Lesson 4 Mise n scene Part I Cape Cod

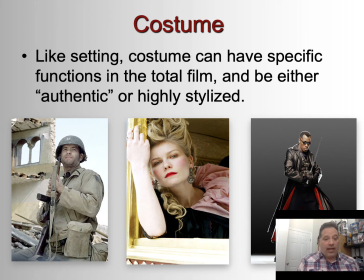(12:15)
Where Coppola is trying to foreground elements of mise en scène to really convey the sort of grandeur and glamour of Marie Antoinette's life.
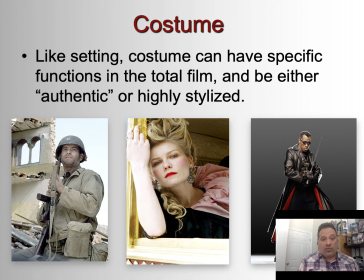(12:29)
And then a superhero costume, right, like in Blade, often very stylized. Here he is, sort of flowing capes and the leather, right, and the sunglasses, everything. What about makeup?
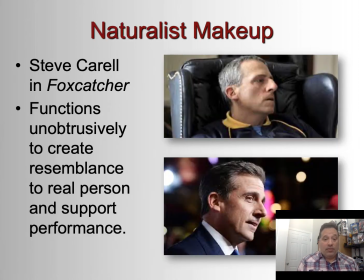(12:44)
Well, there's naturalistic makeup. I talked about they put makeup on me in Jeopardy. It wasn't so that I would look like the Joker, right? It was so that I would seem natural on camera.
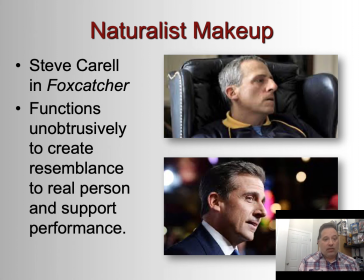(12:57)
So an example would be Foxcatcher, where Steve Carell plays a character, and he's kind of trying to disappear into the character. And so he gets prosthetic makeup for a nose to make him look more like the character he's playing. This naturalist
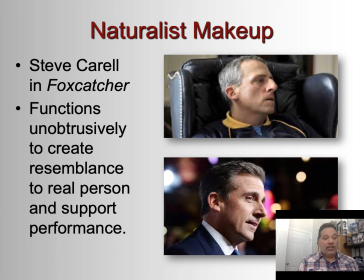(13:16)
makeup functions unobtrusively to create resemblance to a real person and support performance. And not always have to be a real person. Of course, there can be fictional characters too, but the idea is that they're supposed to sort of look realistic, right?
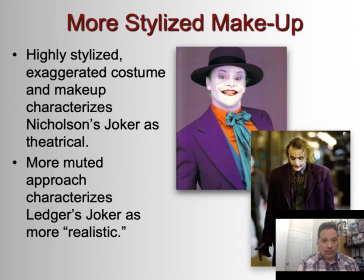(13:33)
As opposed to more stylized makeup, right? Which is very exaggerated. So in this case, speaking of the Joker, highly stylized, exaggerated costume and makeup characterizes Nicholson's Joker as being very theatrical, right?
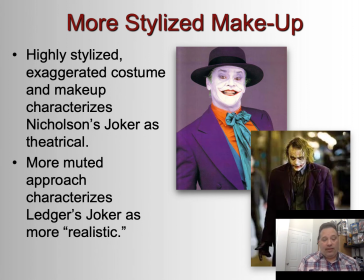(13:52)
He's a stage clown in this version of the Joker. He sort of prances around in the '89 Batman, right, with all these flourishes. Whereas the more muted approach characterized Heath Ledger's Joker as more realistic,
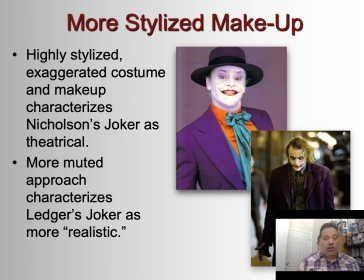(14:08)
because Christopher Nolan with The Dark Knight is going for a more realistic idea of Batman, right? The idea that Batman could exist in our own reality. If he could, this is what it would be like. It would be grittier, right? The colors would be more muted.
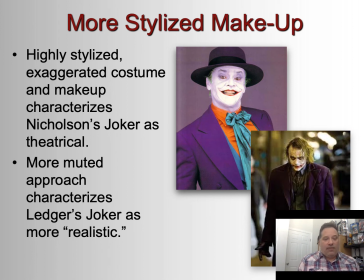(14:28)
Whereas Tim Burton in the '89 Batman is taking off on different influences, such as German Expressionism, right? He really admires Gothic architecture and art. And so very, very different
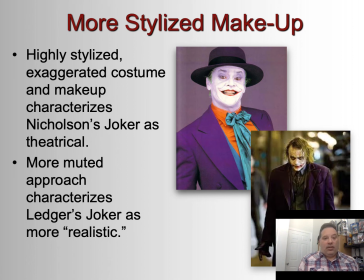(14:45)
stylizations to represent the same character.
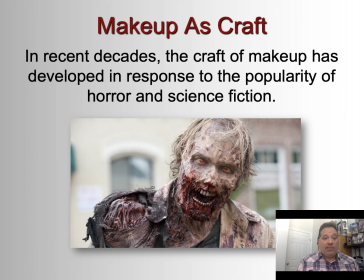(14:52)
In recent decades, the craft of makeup has developed in response to the popularity of horror and science fiction. So around 1980, you'll see a massive change in horror films. You'll see a lot of sci-fi horror films with really grotesque imagery, like The Thing,
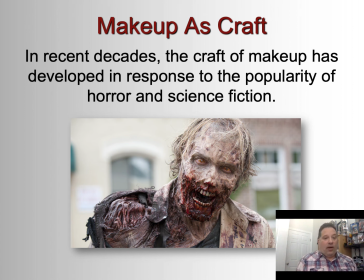(15:11)
John Carpenter's remake of the 50s movie. And we can see this all the way through to today with The Walking Dead, right? Makeup has become so sophisticated, and they've become so good at applying it that
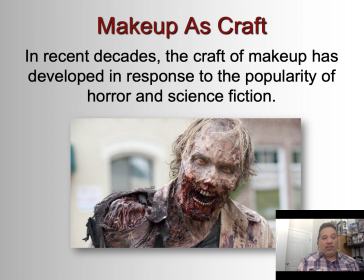(15:28)
essentially you can have a show like The Walking Dead at an affordable price and have hundreds of extras walking around in this really elaborate makeup because they've gotten so good. The artists and craftspeople have gotten so good at applying it.
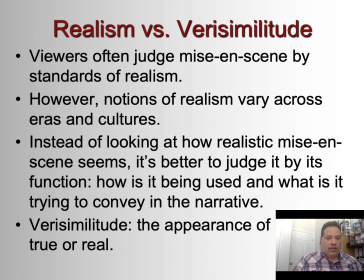(15:46)
Okay, let's finish up our lecture with a brief discussion about this idea of realism versus verisimilitude, your big word for the week. Verisimilitude is basically the appearance of being true or real.
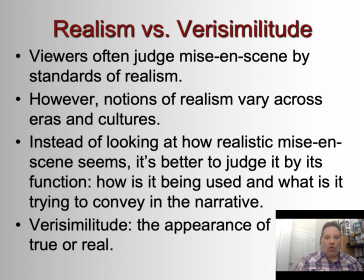(16:04)
And that's what fiction is going for, right? Fiction is not documentary. It's not trying to be quote unquote real. It's just trying to make you feel like this world could be real.